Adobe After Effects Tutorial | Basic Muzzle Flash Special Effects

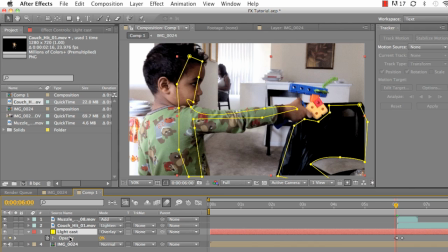[7:44]
So if I press T, you're going to see the opacity pop up and I keyframed zero and then I went over to the second frame where the muzzle flash actually starts, turn it up to a hundred and then I went over one, two, three,
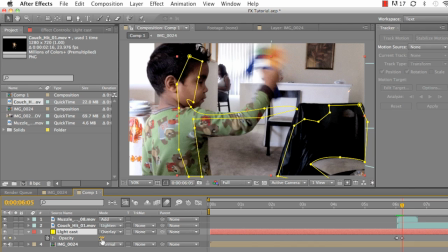[7:59]
four frames. um and then i brought down the opacity back down to zero that way um when the muzzle flash went off it'll get bright on the certain spots certain areas but then it won't stay bright it'll fade out and it'll fade out quickly but it won't look like it just
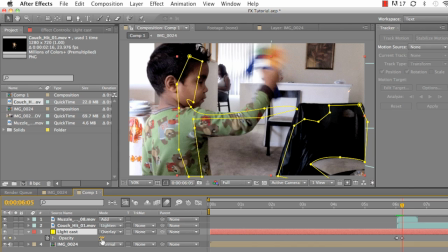[8:16]
went um light like lights on on off on off it'll go on fade off but it's a quick fade so let's go ahead and turn that um
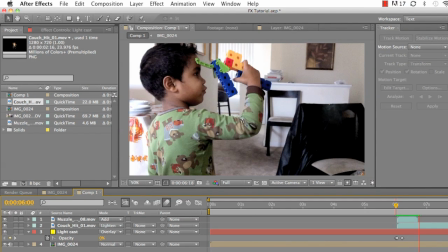[8:26]
on okay it's on and you'll see it boom see it just it quickly fades out but it doesn't look too uh choppy and too quick um
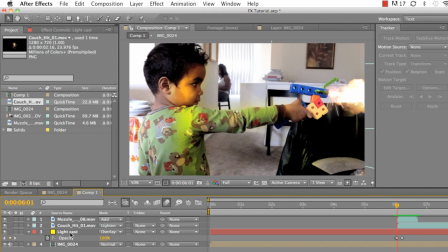[8:35]
and so that's how you add the muzzle flash uh the couch it and light cast um and with light cast obviously i just took the pen tool and just click around different points that i wanted um the light cast actually work um and then the last and final thing you're going to want
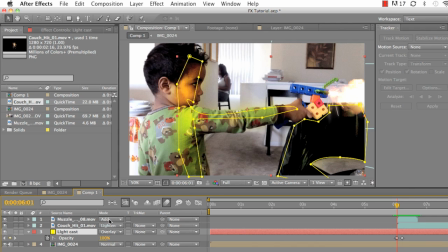[8:51]
to do with these layers is just adjust their mode, their layer properties. So for the Muzzle Flash, I put it to Add. This is what it originally looked like, like this.
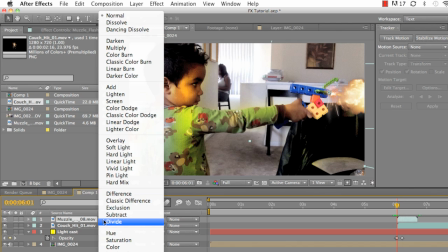[9:06]
Now that doesn't look too bad, but I want it to look official. Next thing you want to do is take the Couch Head and turn it to Lighten. I wanted it to be on Add, but it was just too bright, so I didn't like how that was going to look.
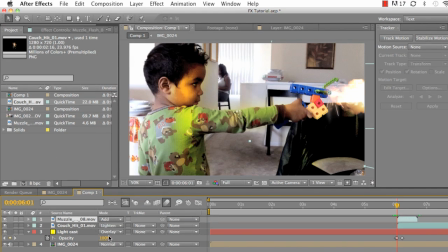[9:20]
Let me put the muzzle flash back to add. Yeah, the couch would have been too bright.
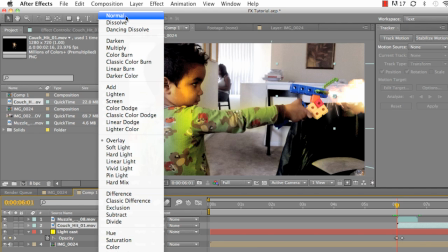[9:26]
And just so you can kind of see the hue color that I chose for the light cast, it's that yellow.
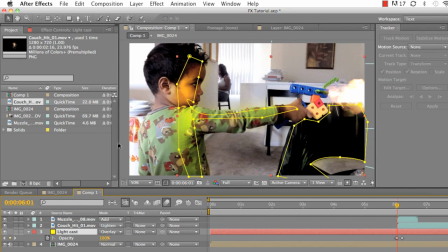[9:32]
And I dropped it down to overlay. All right. And that's it. That's how you add a muzzle flash using different video copilot presets and a solid to create awesome special effects. You can do this with action sequences.
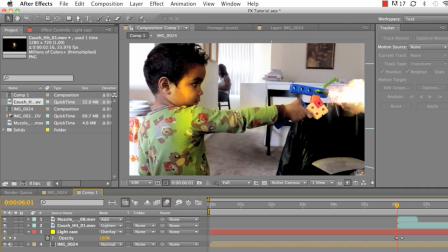[9:50]
You can do it with, I mean, I've seen people actually put videos on YouTube holding a hangar and shooting a muzzle flash out of the hangar. I mean, just so they can show you how to do it. Some of them use tracking and whatnot. One thing, though, that you do need to recognize is the time of day.
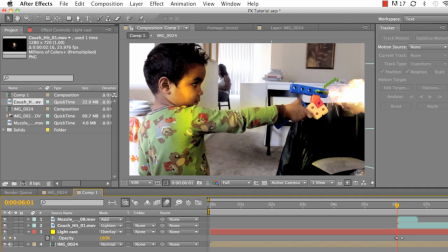[10:08]
If it's nighttime, obviously a muzzle flash is going to be brighter. If it's daytime, a muzzle flash may be lighter. Some guns don't even actually have a muzzle flash. they just shoot smoke so um for big bangs big effects and stuff
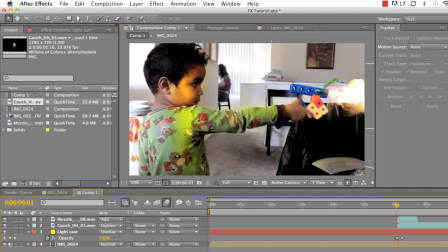[10:22]
you can go ahead and do um you know big muzzle flashes if you want for big over top movies uh just as long as people are aware that it's going to be a cheesy movie and uh you know whatnot um but just just be conscious about you know what kind of um muzzle flashes you put on
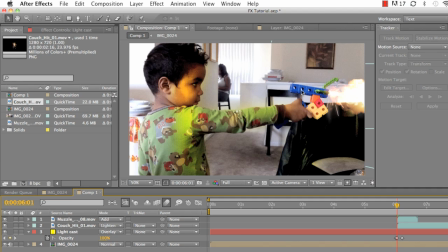[10:38]
and how you do them obviously you can see here we have a little lego gun that's choosing a muzzle flasher that's completely unrealistic but we were having fun and my nephew loved it so without further ado uh hey jalen you want to say goodbye everybody come here my nephew's gonna say uh goodbye to you guys um
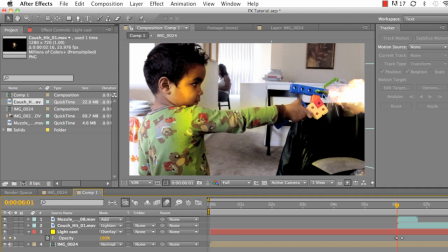[10:56]
and then we're gonna head out go ahead say goodbye hello i am the airplane jalen goodbye and goodbye i am the human one yeah he's playing with his transformer um but thank you for watching today's tutorial if you ever have any questions,
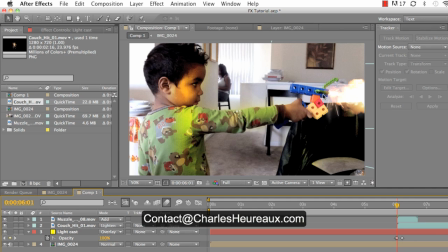[11:12]
feel free to contact me at contact at charlesarowe.com or send me a message below or in my inbox. I'd love to hear what you guys say. Thank you for watching today's tutorial and have a good day.